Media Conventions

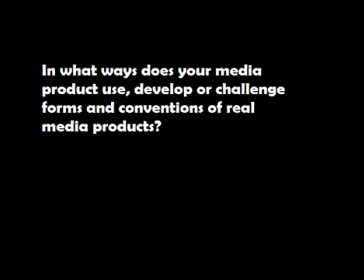0:00 Our media product was a thriller opening, and it was mainly inspired by watching other films of the same genre.
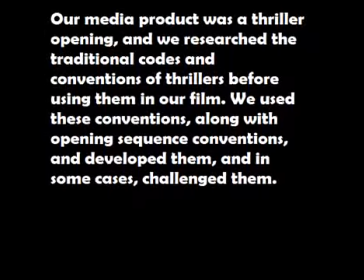0:04 This allowed us to include some of the traditional codes and conventions that are associated with thrillers, and in some cases challenge them.
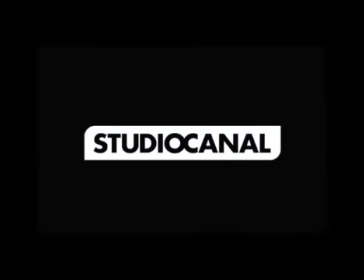0:10 The majority of films will include some sort of introduction to the main character,
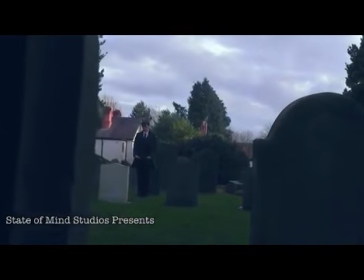0:14 which is usually to indicate the importance of their presence within the narrative, and to give the audience a good idea of who they are and what role they will play.
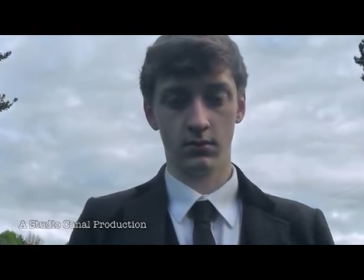0:21 Our main character, Walter Baines, is introduced immediately into the story through an establishing shot.
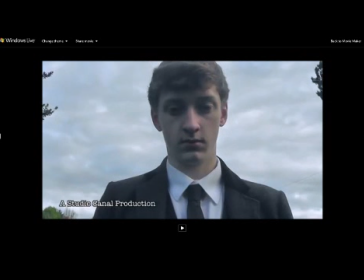0:26 It pans quickly to the right from behind a gravestone to reveal Walter in the background staring solemnly at another grave in front of him.
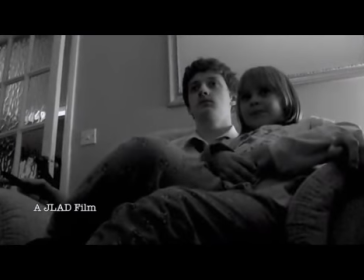0:31 One of the main conventions that are featured in thrillers is the use of black and white. This can be selected for a tint for footage filmed during the editing stage.
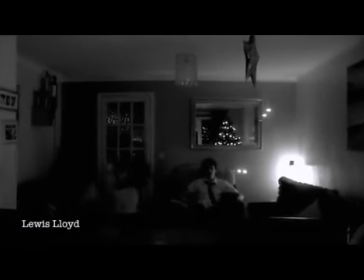0:38 The effect of this is that it can make the viewer feel tense, as the darkness creates suspense as they do not know what will happen next.
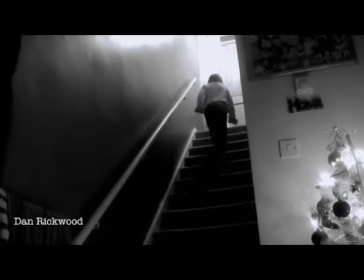0:44 It can make them fear for the character's fate as they may be in danger and might not be aware of it.
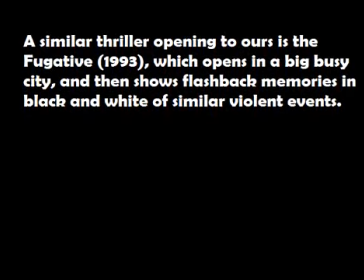0:49 This convention was used within our media product. During our flashback sequence, when one of our characters, the little girl who's the daughter of the officer, is killed.
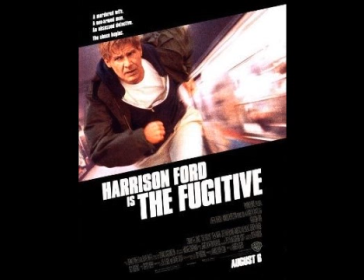0:57 This is similar to another thriller opening, which is The Fugitive, which is also set in black and white, and similar violent events occur.
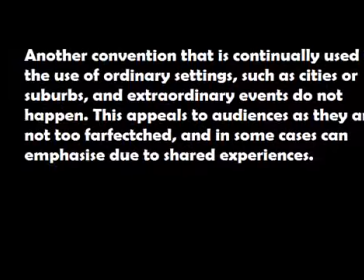1:07 Another convention that is continually used in thriller is ordinary settings.
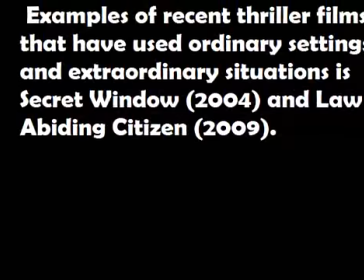1:12 This is where the events may take place in ordinary suburbs or cities where extraordinary events do not usually happen. This can appeal to audiences as the settings are not too far-fetched, and allows them to, in some cases, emphasise with the characters they've sometimes shared their experience.
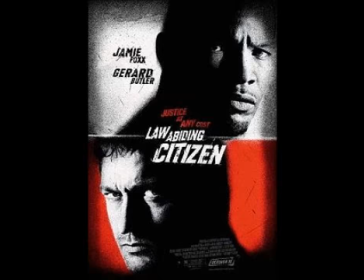1:25 The tradition of using stairs in thrillers has long been established,
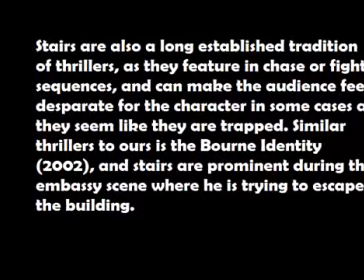1:28 as they can feature in chase or fight sequences and make the audience feel desperate for the character, as in some cases it would seem like they are trapped.
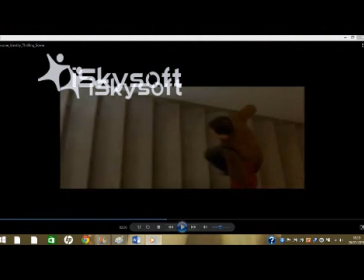1:34 Similar thrillers to ours that use stairs very often is The Bourne Identity.
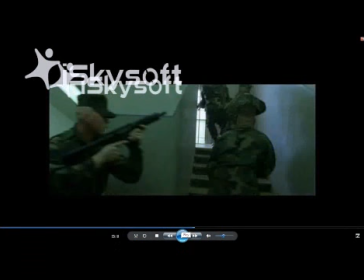1:38 During one scene, Bourne, the main character and the hero, is seen trying to escape a building where he is being pursued, and it seems as if he cannot escape without being caught.
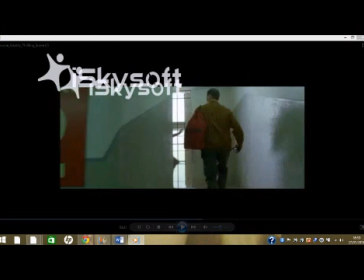1:46 Also, his pursuers seem to be always rapidly gaining on him, which heightens the audience fear for him as they are rooting for him, and they seem to feel as if there is probably no one.
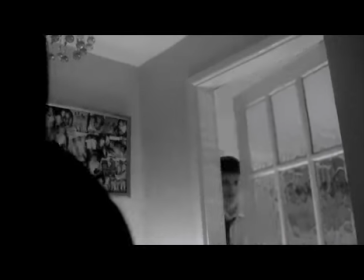1:54 We also decided to include stairs in our thriller, which are featured when the villain runs up to them and away from the hero after their fight,
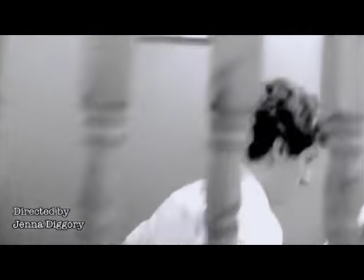2:01 and the hero then goes to pursue the villain in order to protect his daughter. This therefore heightens the sense of danger and also the feeling of the unknown, as they are not sure what might happen next.
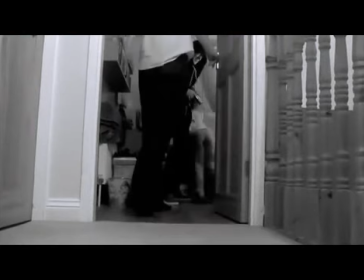2:10 Music is important in any film, as it helps the audience feel the overall tone of the film can enhance any scene, especially if it is right.
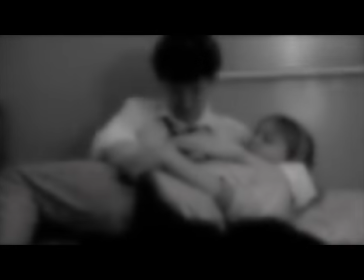2:17 Scores are often used throughout thrillers, and they are especially prominent during dramatic scenes.
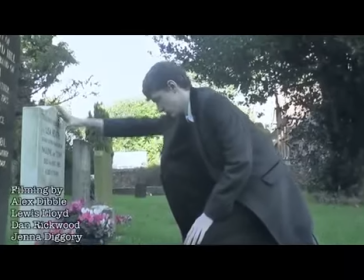2:23 Scores and stings were used throughout our opening, and at the beginning of the score begins playing very quietly, which suits the muted atmosphere of the graveyard scene.
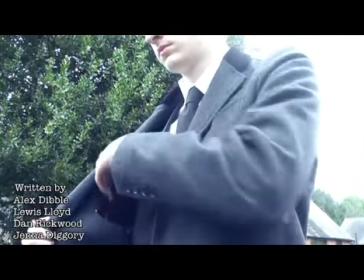2:31 This continues for a while, and into the flashback sequence, and the moment that the killer appears and pulls his gun out,
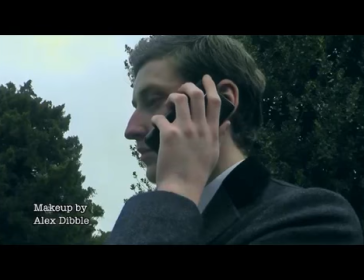2:37 the score begins to speed up, the violins start playing quickly all of a sudden. This indicates that the action is about to begin,
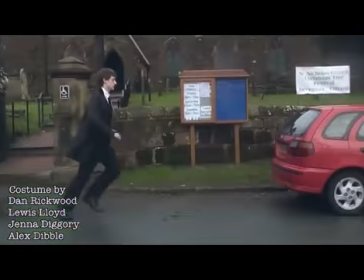2:42 and the fight between the two characters begins soon after, and the audience are caught up in the action, but at the same time, the score heightens their feeling of danger and the fear of the unknown.
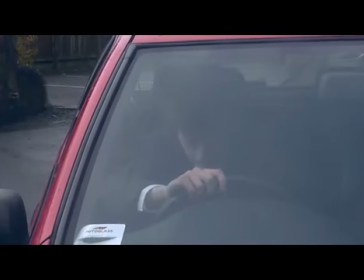2:50 Themes associated with identity are common, which include mistaken identity, involvement of doppelgangers, and amnesia.
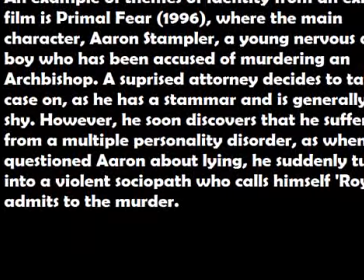2:56 An example of themes of identity from an existing film is Primal Fear, where the main character, Aaron Stampler, a nervous young altar boy, is accused of murdering an archbishop.
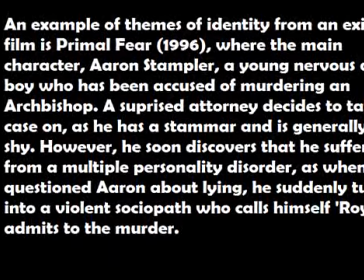3:05 A surprised attorney decides to take on his case, and as he has a stammer and is generally quite shy, it is a strange accusation.
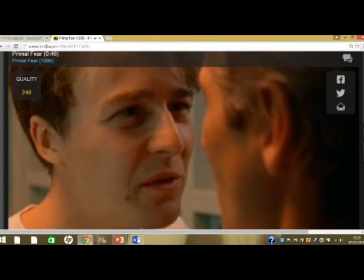3:13 However, he soon discovers that he suffers from multiple personality disorder, as when he questioned Aaron about lying, he suddenly turned into a violent sociopath who calls himself Roy and admits to the murder. In many thriller films, the identity of the antagonist or the villain is typically known throughout the film, therefore the audience are also aware of their motives.
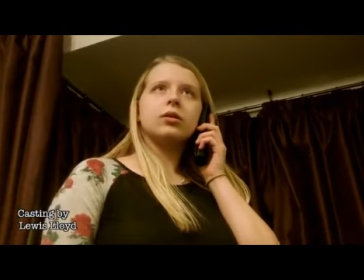3:30 Sometimes the hero is aware of this also, and does everything that they can to stop the villain in succeeding in their plan, which usually involves doing something that is morally wrong.
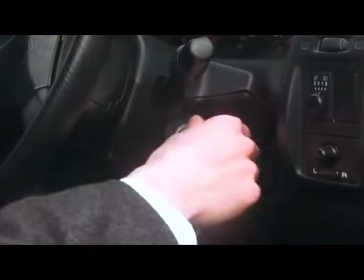3:37 Our thriller challenges this convention as our villain remains anonymous throughout, and his identity is concealed by his hood and dark clothing.
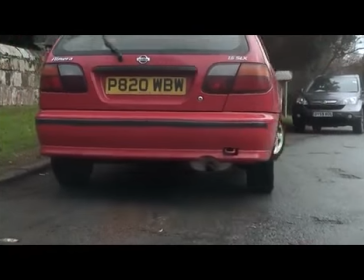3:44 This means that his motives are also unknown, and the audience will take them. Shadows can also have a big effect on the overall tone and theme of thrillers.
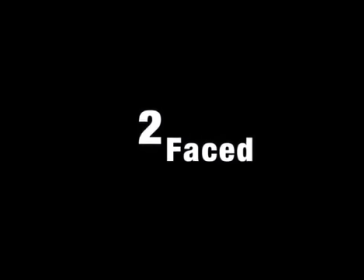3:51 They can often help to create an eerie and dark atmosphere that makes the thriller genre both very creepy and intriguing.
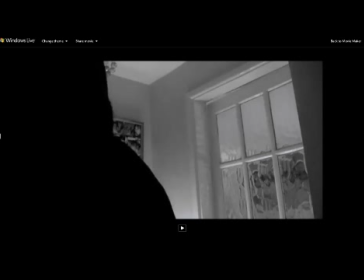3:55 Most thrillers are set in big cities, which makes the shadow element easier to incorporate.
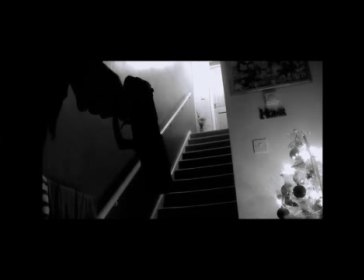4:00 Our thriller uses this convention during our flashback, as it used to set up an atmosphere of fear.